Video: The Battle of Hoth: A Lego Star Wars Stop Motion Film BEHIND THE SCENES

Hi, I'm Trey Jones from the Mighty Empire and creator of the Battle of Hoth. It got a lot of views and a lot of people were really interested in how I made it, so I thought I would make a behind the scenes video just to show how I did the general effects as well as the equipment that I used. So let's start with equipment. I used, for my camera, my iPhone. Now, any smartphone will do as long as it has a camera and an app store.
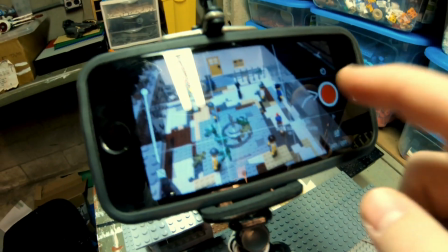[0:30]
I used an app called Stop Motion Studio Pro. There are two versions.
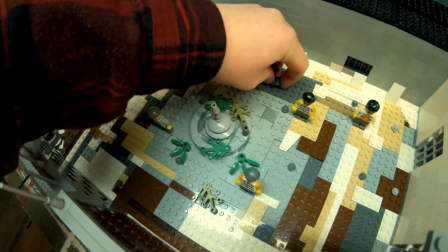[0:35]
A free version allows you to make the animation at a very general and basic state,
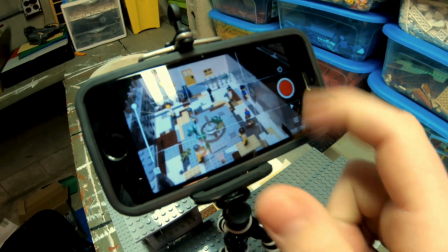[0:41]
and the paid version, which is $5, gives you a couple technical additions. And if you don't want to spend an extra $5, then I wouldn't recommend grabbing it. Now, when it comes to editing software, I used iMovie. This allowed me to paste my clips out of order,
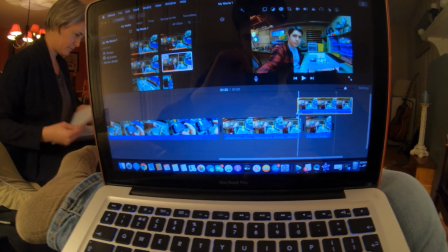[0:59]
so that I could use one set and film everything I needed to do right there, and then put it together in order in post.
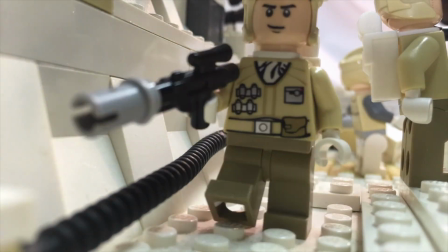[1:07]
And due to this process, I was able to use the same trench set for about 80% of the film,
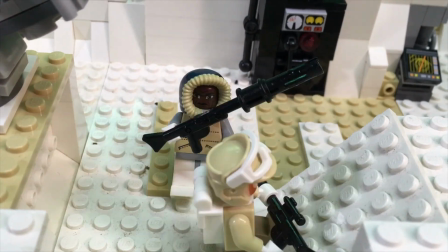[1:13]
so it could focus more on the animation and less on the set building. I used green screen effects for pretty much the entirety of the film,
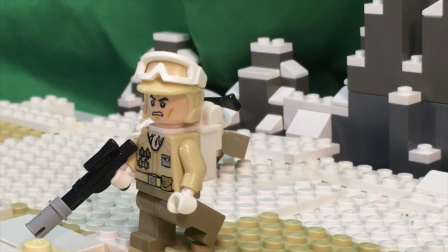[1:22]
but I think that ultimately you could really tell based on the wrinkles and the creases that it was fake.
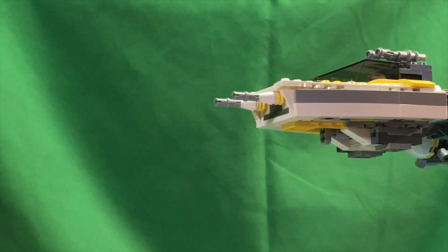[1:29]
The biggest part was the flying scenes, which I did by attaching Lego supports on the speeders wrapped in green paper.
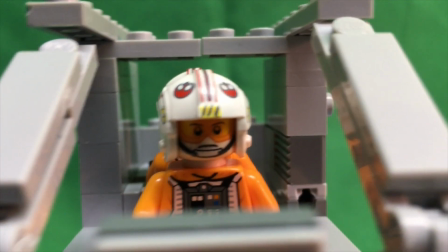[1:36]
Those shots didn't really look that good in my opinion, mostly because I was just moving the ship up and down, so it felt pretty wobbly. There wasn't any real motion to the ships as they were flying by. But I think the biggest problem here was that the green screen simply was not ironed. I mean, look at all the wrinkles in this thing. The AT-AT was a part of the film that I was very proud of because I think it looked pretty smooth.
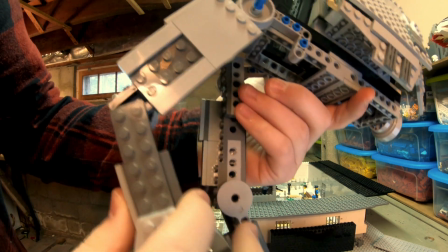[2:07]
I redesigned the walker's legs to move more fluidly. That way I could make the animation look even better.
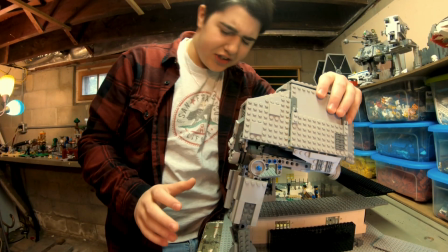[2:14]
And as you can see, not only is it viscerally destroyed, but it's also kind of wobbly. Now, I used what is known as a Lazy Susan, which can spin, and your grandma probably puts her pills on one of these things, and I taped the walker's feet to this thing so it would spin around. But, as you can see,
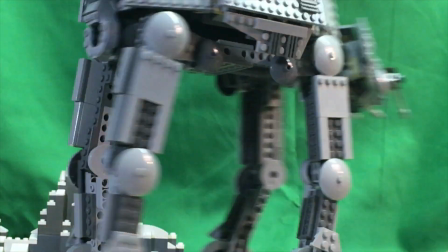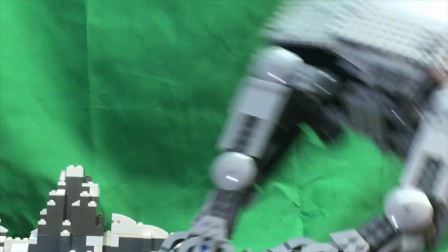yeah, that didn't really work out. But I ended up using stop motion instead to do the same exact movement, and I think it turned out pretty good. Now, the ATST scenes were pretty much the same. I put some putty on the bottom of the feet so that it would stick to the ground, and gave it an advanced design for the legs so that they would move more smoothly than the pretty much rock-hard original model of the 2007 ATST.
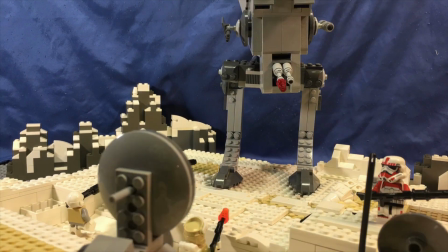[3:16]
Most of the time the ATST was on screen. It wouldn't walk, simply because it was a little difficult to animate its legs without it falling over. The less it walked, the better. The lasers in this movie were pretty simple.
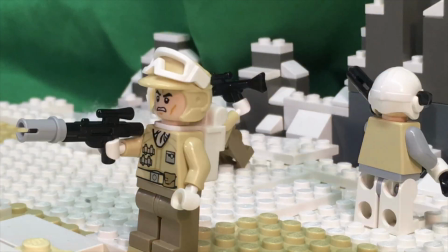[3:31]
I took the red, translucent, spring-loaded shooter lasers,
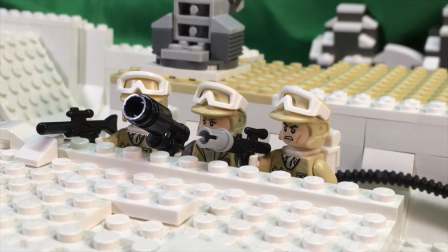[3:35]
then I would place them and animate them frame by frame onto the gun that the character was using. Then I would simply shine a light onto them to give them more of a glow.
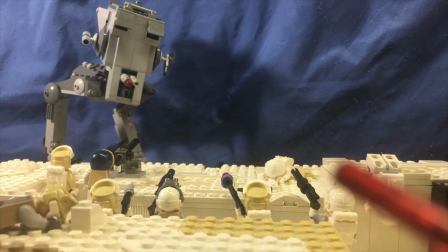[3:44]
When it came to the explosions in the stop motion, I had a similar approach to how I used the lasers.
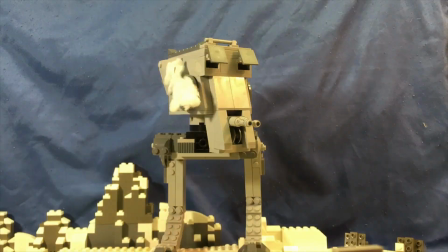[3:50]
I used cotton balls to simulate smoke and debris, and a flashlight to make a big flash for the boom. Frame by frame, I would move each of the cotton balls apart, and I think the final product was pretty satisfactory.